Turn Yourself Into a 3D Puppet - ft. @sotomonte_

what's up, guys? I got a very special video for you today. We're gonna be harnessing the power of 3D software to transform ourselves from fleshy meat bags into cute and custom little puppet buddies, all puppetable with a VR controller. Now, this is an effect that my stream producer slash Discord moderator, Sotomonte, came up with, and he's gonna be here any second to guide us through the process. Where was I? But he is not here yet, so we're gonna
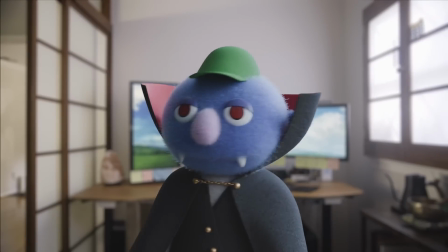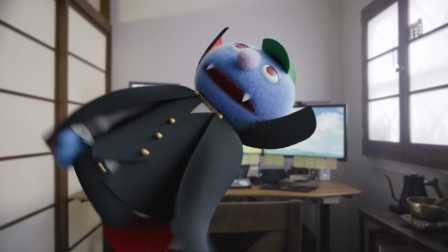This is my tutorial now.
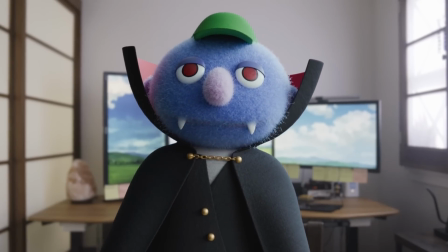This is an intermediate to advanced tutorial, which means I won't be showing every single button press or click.
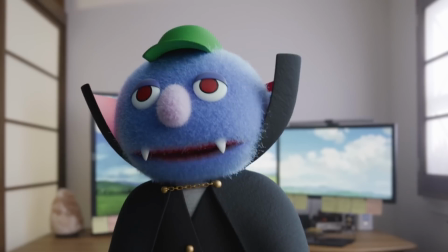So feel free to take the ideas shown in this video and apply them to programs like Unreal Engine, Maya, or Cinema 4D.
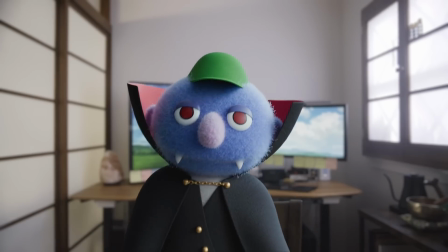With that being said, you guys probably can't wait to turn your mortal bodies into puppets, so let's jump into it!
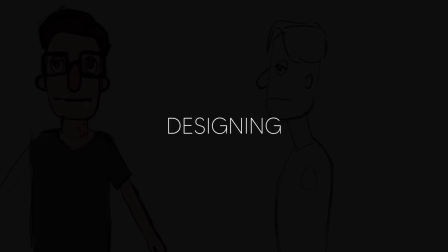We will start with the design in 2D, and once we have figured it out, we'll make it in 3D.
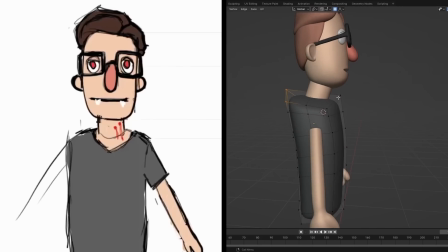This way, we know that the design works without having to invest as much time.
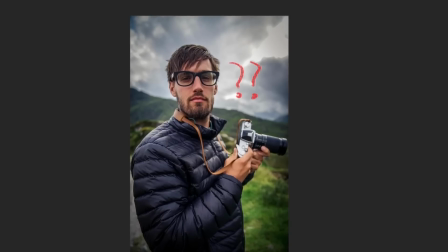Let's start with the big shapes first, and then go into the details. Since I'm turning Clint into a puppet, let's take a look at the defining features, starting with his head.
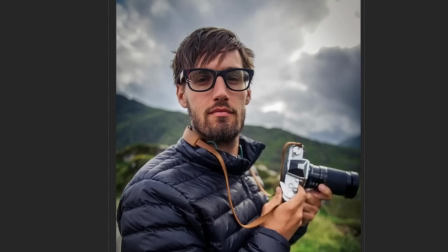Don't only think about your head shape in real life, also take into account your personality.
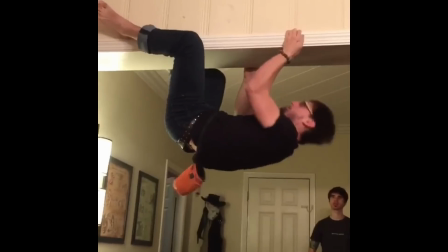Clint has a squarish face shape, and he's a strong climber in his human form, so he gives me square vibes.
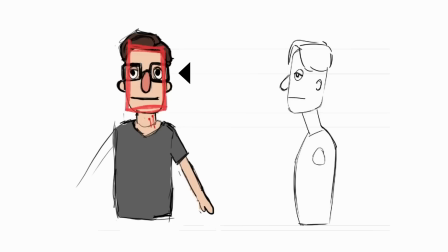So his head will be this shape. Let's also give him some glasses and a torso with arms. We will give him some red eyes as he's a vampire now.
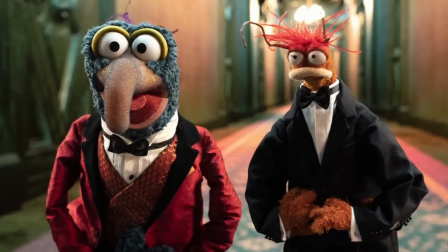But you can choose black eyes for a more classic Muppet look, or go fancy and choose to give it some more realistic eyes with irises.
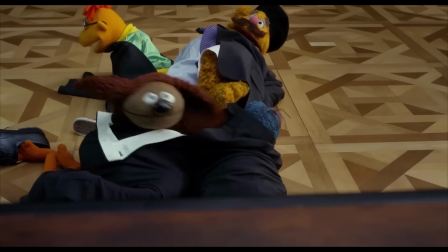I personally think that simple eyes give a nicer effect, but feel free to prove me wrong.
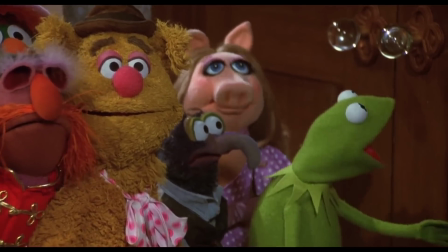The mouth is pretty important in a puppet, because it's the thing that moves the most, so I recommend having a large mouth.
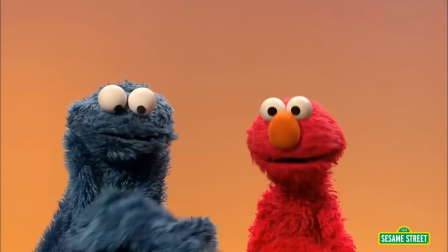Let's also have in mind that the design has to work in motion when animated.
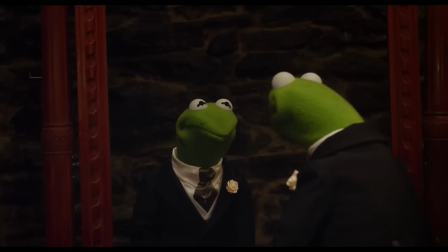We want to have as much movement in a puppet as possible to make it feel alive, but we can only use one hand to control it.
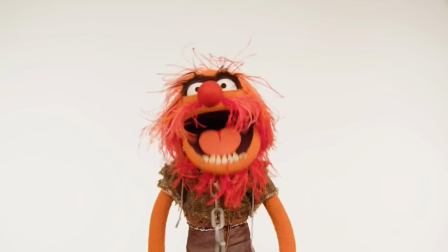Puppeteers usually tackle this problem by adding elements that kind of move by themselves, like feathers in Animal from the Muppets, or the ears in Rolf the Dog.
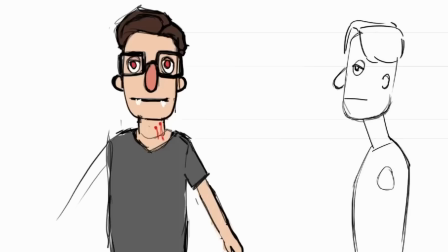This is called secondary motion. In Clint's case, I'll make the arms, body, and glasses have secondary motion.
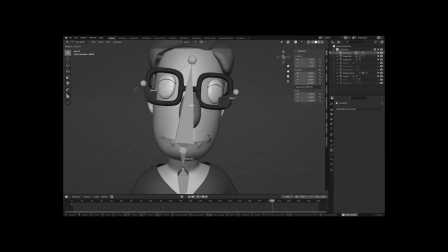We will see the technical side of how to add secondary motion to these parts in the rigging section, but it's something to keep in mind when designing the puppet as well.
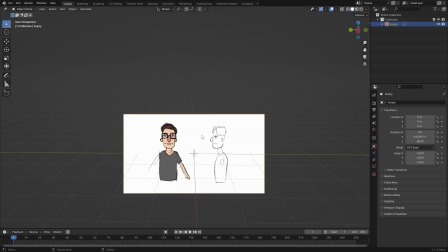Now that we have the design, let's model the puppet! I'm going to start with the head, having the 2D design as a reference plane here in Blender.
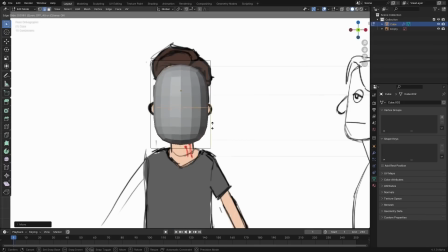I'll create a cube and apply a subdivision modifier, then add loop cuts where needed to shape it, making sure to get it as close as possible to the drawing from the front and side views.
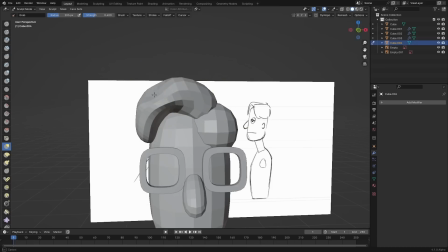I sculpted some shapes to make the hair. Once I'm happy with the silhouettes, I'll merge them and keep sculpting, until I have a single shape that I'm happy with.
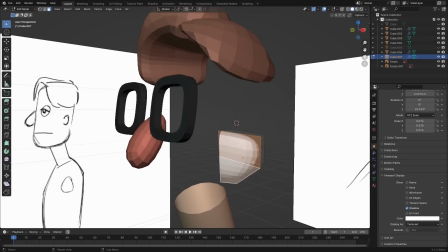I'll follow the same process I used for the head to create the nose, ears, eyes, and glasses.
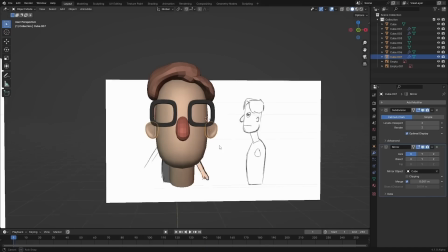Sometimes it's useful to model only one half of an object and then add a mirror modifier with clipping on.
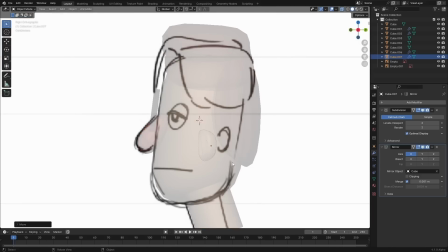This can not only save time, but also make it more comfortable to select and move things around.
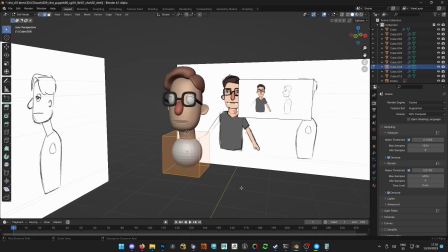And finally for the body, just create the main shape and then duplicate and modify it to make the clothes to your liking.
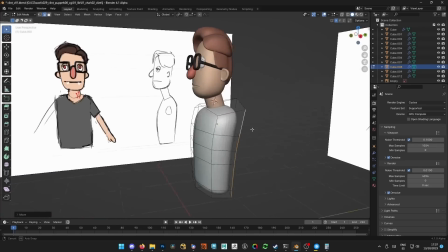A lot of puppet makers skip making the legs as they're rarely seen, so feel free to do that too if you want.
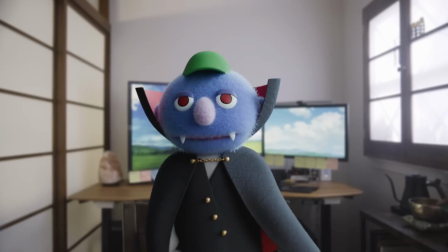And now we have a completed Clint puppet model, which means it's time to make our materials.
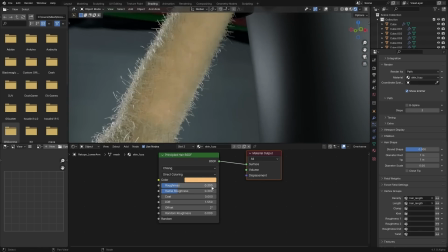I'm going to keep it simple. I'm just using a principled BSDF shader with some fabric textures for the clothes.
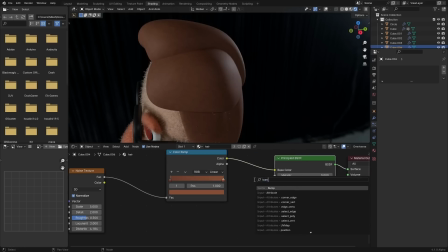I'm also using a principled BSDF shader for the foam parts, with some noise going to the color and normal to give it some variety. And of course, don't forget to add some hair particles to make it all fuzzy and fluffy and nice.
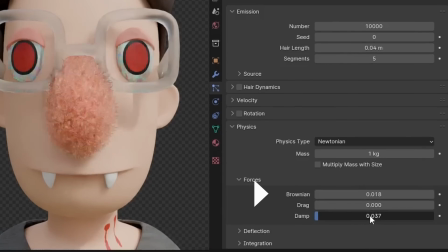Just enable advanced and add a little bit of brownian and a little bit of damp. Bada bing!
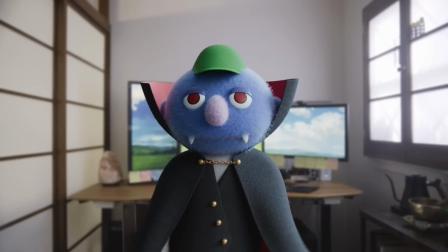You should have an awesome looking puppet right now. Let me see. Oh yeah, cool!
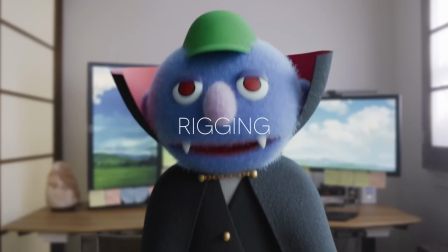Now it's time to rig this thing so that we can puppeteer it.
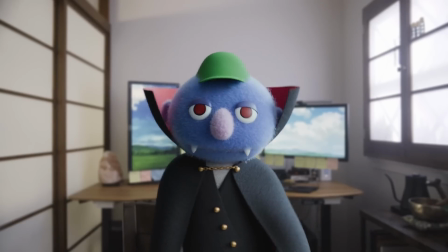This section is going to be the most technical, but don't be scared, it's not as hard as it seems and it's very interesting.
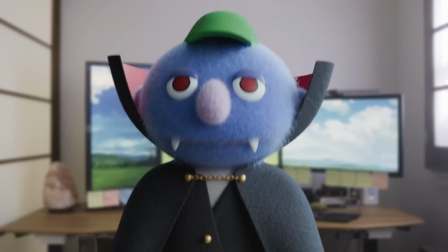Alright, let's think about this together. When you rig a character, their root bone, this is the bone where the other bones come from, is located in the center of gravity, around the hip area.